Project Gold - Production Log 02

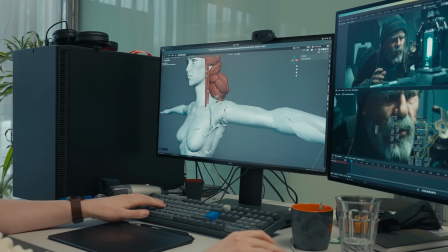[8:18]
And then you can just go in and move anything you want, and it's still following
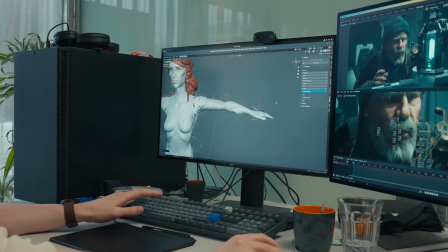[8:26]
the overall shape of the animation. Point is, Simon did all the nodes, and then I had to do the scripting and actually, you know, making them animatable.
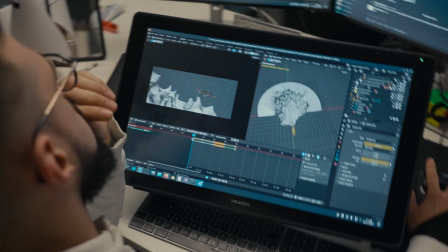[8:37]
Fuck! So did you check the file? Yeah, I'm a moron. I put everything wrong.
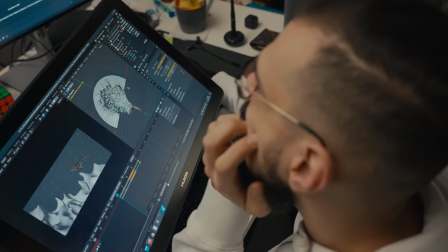[8:42]
Fucking hell. Why did you ever? Why? There's no suffering, there's no reward.
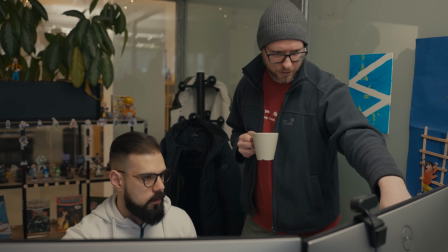[8:47]
Mm-hmm. You know? Okay. No. New. Because we want to assign a new name.
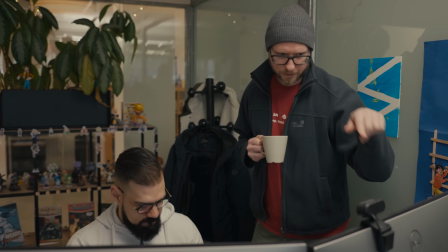[8:52]
Call it uppercase geo dash. Geo dash.
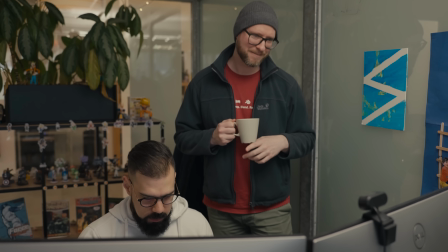[8:58]
Dash, not an underscore. Dash. Sure.
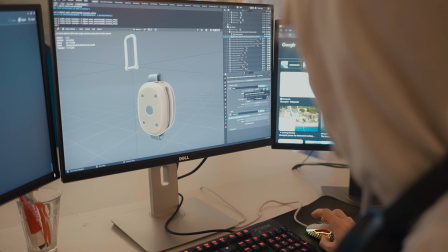[9:02]
What I'm planning to do when it comes to rigging the boat, looking at the storyboard right now, it's going to be quite scary if we want to rig every single piece of the boat,
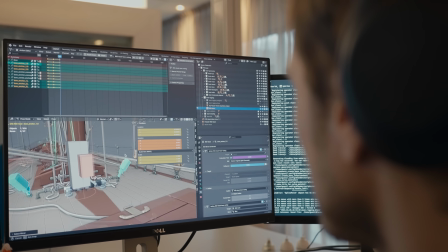[9:10]
because that could potentially be like 90% of that work could be unnecessary.
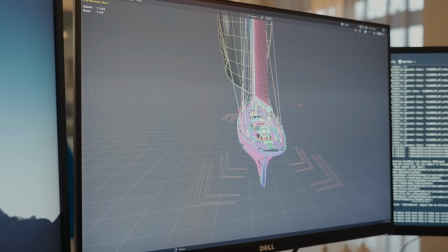[9:14]
So what I'd like to do is look through the final story to see which parts of the boat are actually in the film,
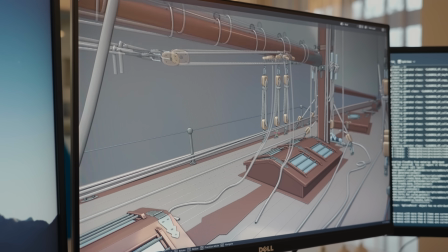[9:21]
which parts of the boat actually get interacted with, and just focus on those parts. The history of how we came to it was we didn't want to place her in a period.
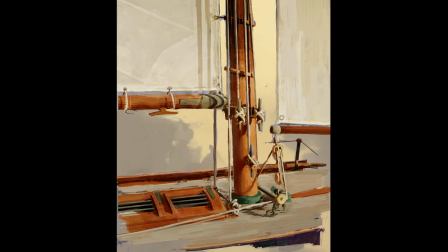[9:31]
It's not a period piece. It's out of time. It's taken out of time.
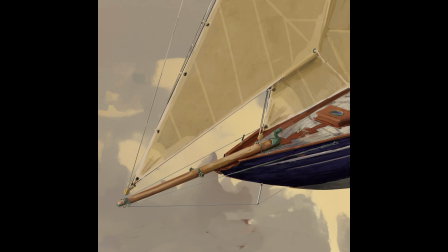[9:35]
But that also means it can't be too modern, because if it's super modern with like Kevlar sails and all the stuff, then it starts to feel like something else.
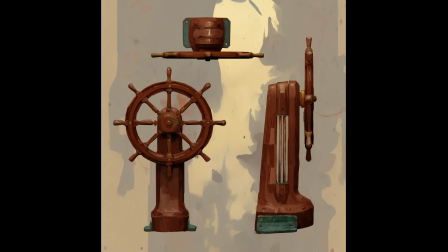[9:42]
So we wanted to place it kind of in a vague, slightly timeless, some time ago feeling. And one of the boats we were really drawn to, and Fall found it. I'm not going to pronounce it because it's quite tricky, but... was a boat called the Penduic. It's fine. It's the Penduic, something like that.
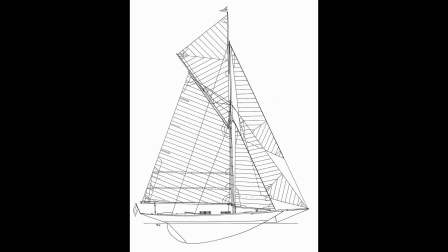[10:03]
Basically, this is like the main boat we took a look at. We tracked down actually the daughter of the guy who originally designed it and built it out. So that was Eric Tapardy. And then we found his daughter is a professional sailor, and she was kind enough, gracious enough to consult with us.
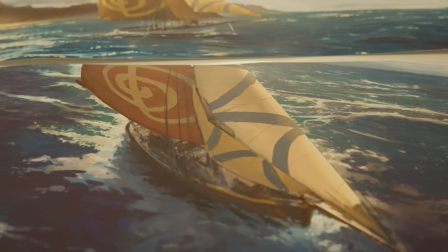[10:19]
One of the first things she told us is a boat like that would never be on the kind of open sea that you're designing.
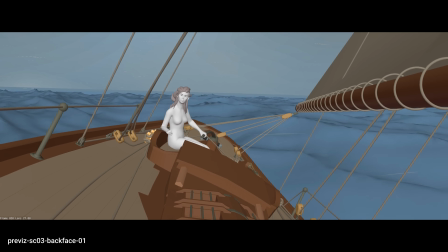[10:24]
So we were like, ah, okay.
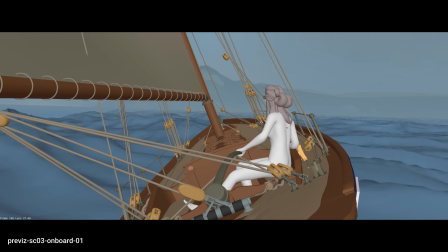[10:26]
And then she said, what you could base it on is sort of like a mix between that boat that we had and this another one called the Cambria,
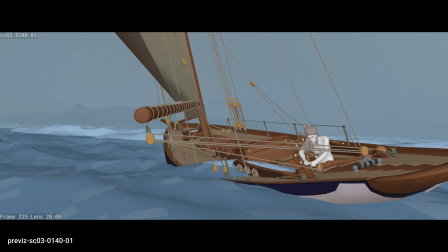[10:34]
which is a known racing boat. And so we kind of like pushed these two together and made it, you know,
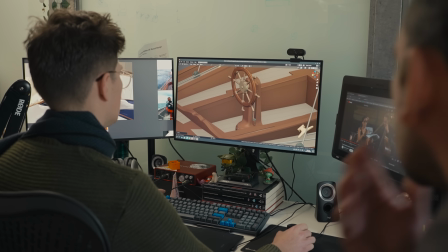[10:39]
sort of the max size that a single sailor could take out on the sea, and then we went from there.
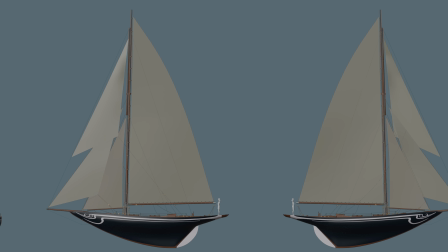[10:45]
If you take a look at the sails configuration, you can really see it's like optimized for catching as much wind as possible.
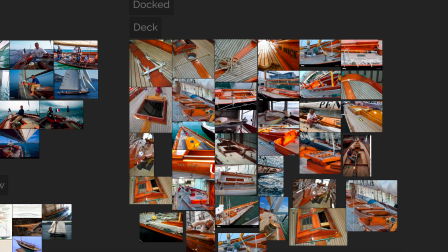[10:53]
In terms of process, I took a lot of reference from miniatures.
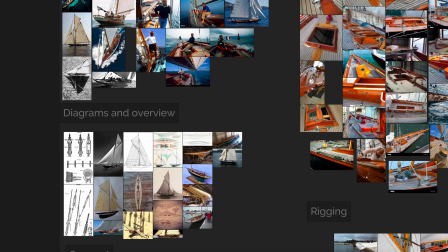[10:58]
Very funny enough, there is a website for boat builders,
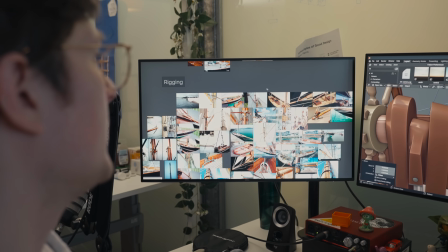[11:02]
and these guys, they pour so much time and love into these miniature models.
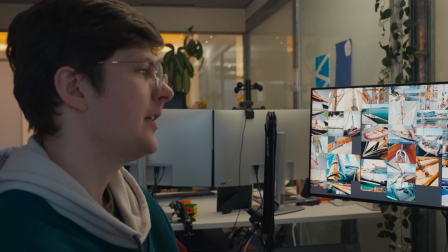[11:08]
One of the simplifications we did make was,
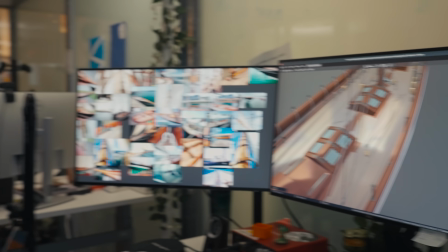[11:11]
for instance, with the floorboards, a very small detail, but the actual boat has very tiny,
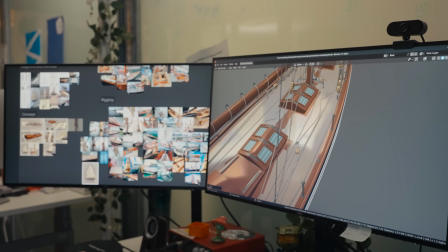[11:17]
very slim and long, elongated wooden boards, and we don't have that.
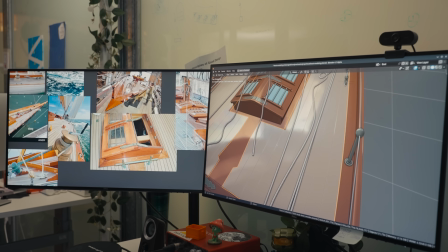[11:22]
We have more simplified, broad boards like floorboards like this.
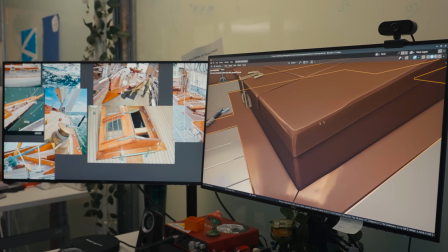[11:27]
Well, the other aspect was adding small bevels and specific details to the wood.
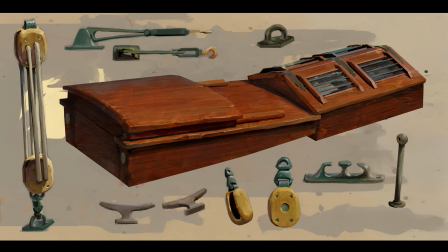[11:33]
That's like a small detail pass we did all around the boat to, you know, catch a bit more light here and there to add more strokes.
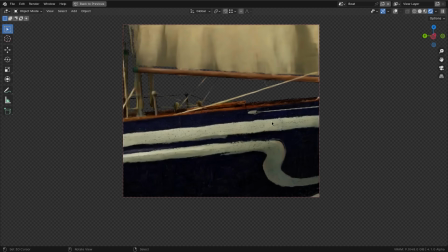[11:39]
So the boat will probably receive a sort of like combination between texture, shading, and grease pencil strokes, as far as I know.
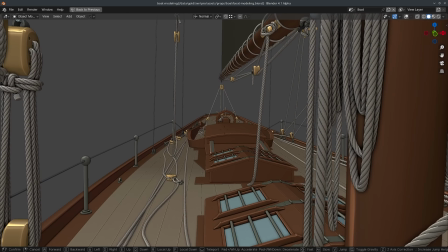[11:48]
In terms of modeling process itself, a lot of objects and data was reused in the form of instances,
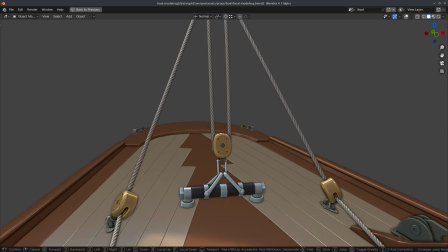[11:54]
so it's in that sense also quite optimized. So it is sort of its own thing, but you know, she looked at it, Marie looked at it, and she was like, yeah, okay, this feels doable, but also very pretty.
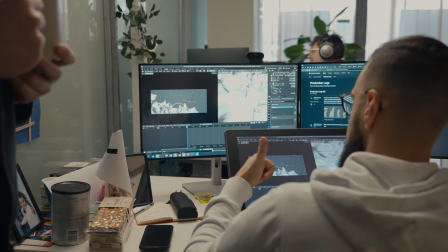[12:06]
Do you know how to snap something, right? You're snapping. You've done snapping.
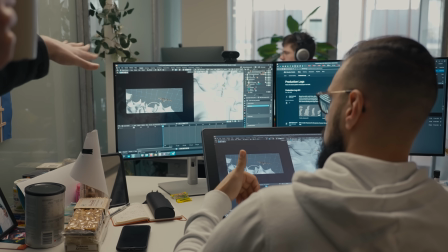[12:11]
Snapping like a... To like the ground or so. Do you think I need to snap it to the ground?
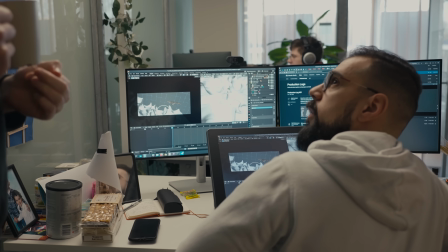[12:16]
Or do you think I'm gonna place everything by forcing my way and taking 5 hours?
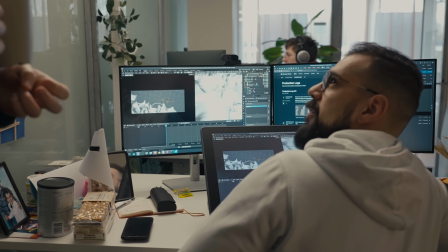[12:24]
What do you think?